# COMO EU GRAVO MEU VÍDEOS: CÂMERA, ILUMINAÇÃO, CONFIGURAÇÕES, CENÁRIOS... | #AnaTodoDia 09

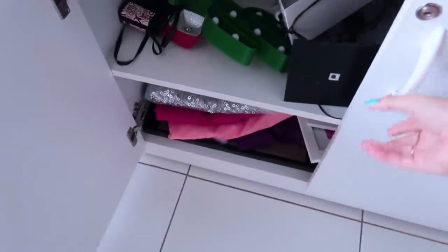Aqui nesse armário, que deve estar uma baguncinha, eu tenho alguns tecidos coloridos.
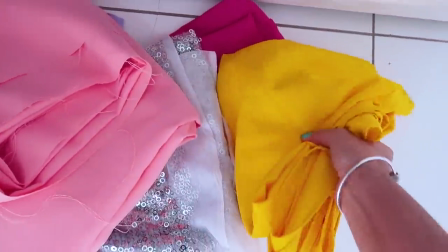Vou pegar o tecido amarelo, porque assim, eu amo rosa e ultimamente eu só tô usando rosa, então vou usar o amarelo pra dar uma diferenciada.
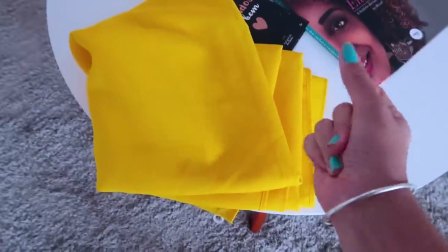E esse tecido aqui, gente, acho que é Oxford, e eu comprei eles já tem um tempo, eu usava eles lá em casa, a gente bateu uns pregos.
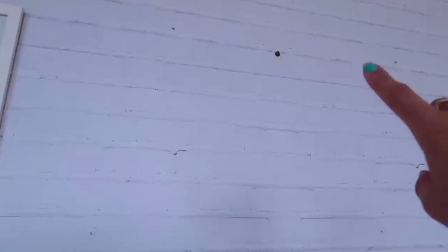Inclusive esse relógio e esse quadro estão neles. São quatro, um, dois, três e quatro. E aí eu penduro esse tecido aqui e faço o fundo dos vídeos. Gente, é uma dica incrível, muito barata, porque o seu vídeo fica com aquele fundo lisinho. Parece que você tem várias paredes coloridas na sua casa, mas na verdade você comprou vários tecidos baratinhos e montou o cenário. Sério, fica incrível. E agora, como eu tenho esse biombo, eu vou até deixar o link dele aí. Não é publi, poderia ser. Mas é porque quando eu falei dele nos stories, muita gente ficou querendo. Ah, falando em publi, em jabá, essa camiseta linda, maravilhosa, gratidão, muda tudo. É da minha lojinha virtual, apenas no store. Eu vou deixar um link aqui pra vocês se ainda tiver no store. Então, o que eu tava falando? Agora como eu tenho esse biombo, eu consigo colocar o tecido aqui e usar como fundo dos vídeos de make.
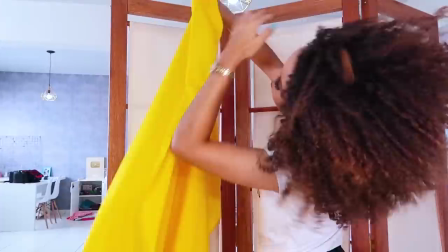Aí vocês pensam aqui que não vai dar certo, que não vai ficar tão legal, mas a hora de posicionar a câmera vai ficar bem uniforme o fundo. Então assim, miga, se você puder investir num biombo, é maravilhoso. E eu tinha muita dificuldade de gravar vídeos de make, porque às vezes eu queria um fundo liso, daí eu tinha que levar tudo aqui pra esse lugar, sabe? Então aqui eu consigo gravar o vídeo de make de frente pra minha penteadeira, com todas as makes aqui, olhando no espelho com a iluminação da penteadeira, fica tipo perfeito. E eu consigo trazer o biombo pra cá e fazer o fundo que eu gosto e tal. Então o biombo tá sendo uma mão na roda. Agora você me pergunta: Ana, qual iluminação que você usa? Até desliguei aqui a penteadeira pra vocês verem melhor.
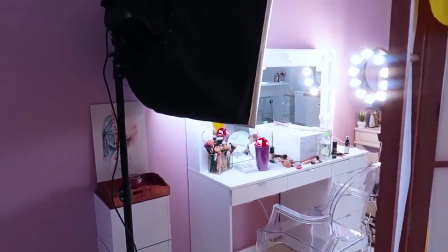Eu tenho essa softbox, ela é bem grande, eu acho que são 7 lâmpadas que tem dentro dela, deixa eu ver.
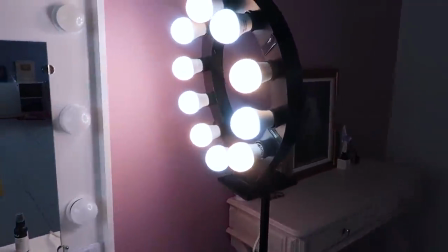Tcharam! 7 lâmpadas. E tenho esse ring light. O ring light veio depois da softbox.
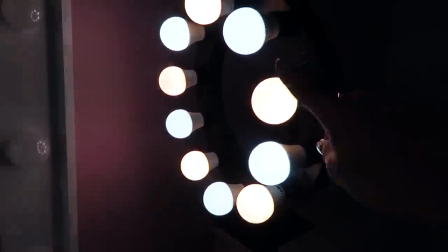E como vocês podem ver, aqui nele também temos luzes amarelas e brancas pra dar esse mix aí.
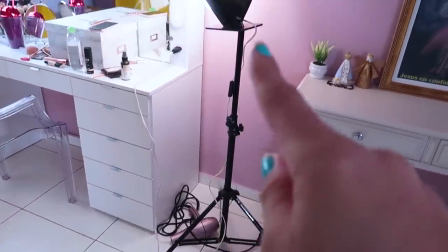Aqui só tem luzes brancas. O tripé eu comprei no Mercado Livre. Ana, qual você me indica ter primeiro? Um ring light ou uma softbox? Então, se você puder escolher, né, entre um e outro, se você puder adquirir agora a sua iluminação, eu te indico a softbox. Eu falo por mim. Porque quando eu tinha só a softbox, já me ajudava bastante e eu acho a luz dela mais difusa.
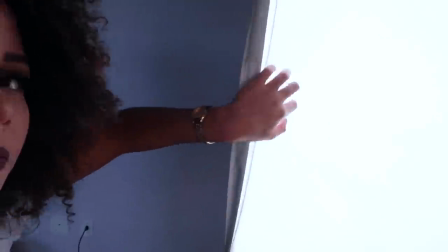Como vocês podem ver, a softbox ela tem esse tecido. Ah, o Gabriel tem gastura desse barulho. Quem tem gastura? Eu não tenho gastura. Ela tem uma luz mais difusa, que fica mais bonita, assim, no vídeo. Já a ring light, ela tem uma luz mais bruta, né? Não tem nada pra deixar a luz difusa. Ela é legal também pra, dependendo do estilo do vídeo, eu gosto de usar as duas juntas. Mas se você puder investir primeiro em uma só, investe na softbox, que eu acho que pode dar mais certo.
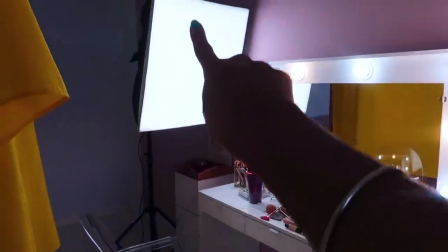Pra esse vídeo de make, eu deixo a softbox de um lado e o ring light do outro,
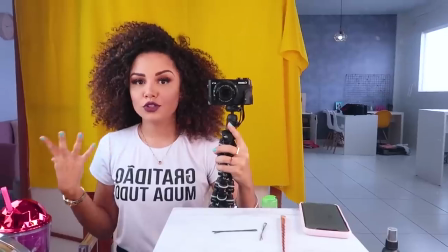porque quando eu me sento aqui e fico de frente, o vídeo fica bem iluminado, o fundo também fica iluminado.
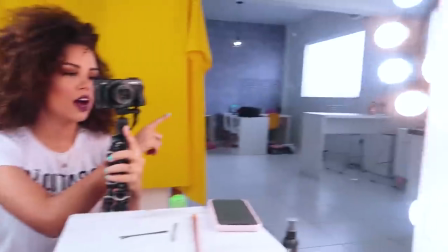Então, pra esse estilo de vídeo, eu gosto de deixar uma de um lado e outra do outro.
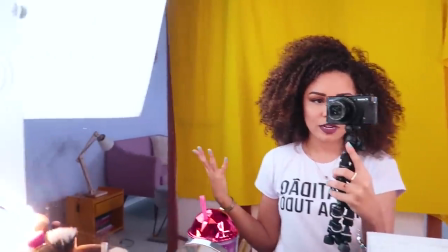Posiciono a câmera aqui. Dessa vez eu não vou gravar com essa câmera, mas é isso. A iluminação aqui pra gravar os vídeos de make ficam posicionadas dessa forma.
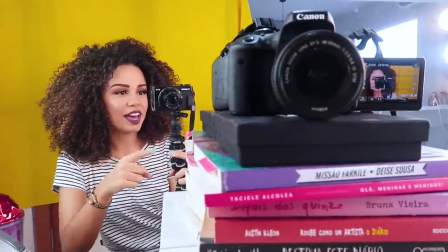Eu tento sair da gambiarra, mas a gambiarra não sai de mim. É porque, gente, essa câmera aqui, como ela é maior, eu gosto de colocar ela nos livros porque fica mais firme.
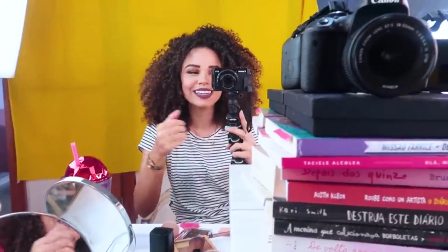Quando eu coloco ela nesse tripé, ela fica meio balançando. A câmera que normalmente eu uso pra gravar os vídeos é essa daqui.
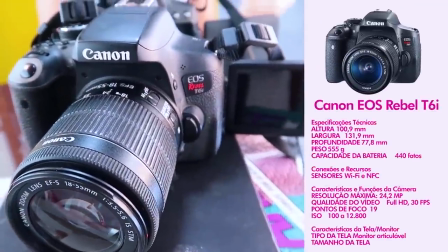Ela é a Canon T6i, o visor dela gira, ela tem Wi-Fi e eu acho ela muito prática pros meus vídeos.
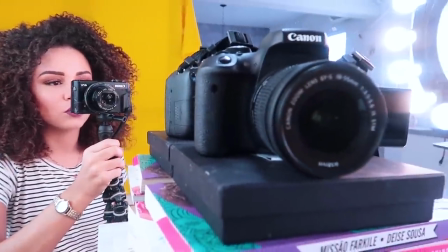Eu gosto bastante dessa câmera, já deve ter uns 2 anos aí que eu tô com ela. E pra gravar esse vídeo, eu tô usando a lente
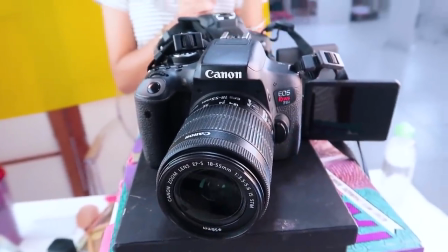18-55mm, que é a lente que vem na câmera mesmo.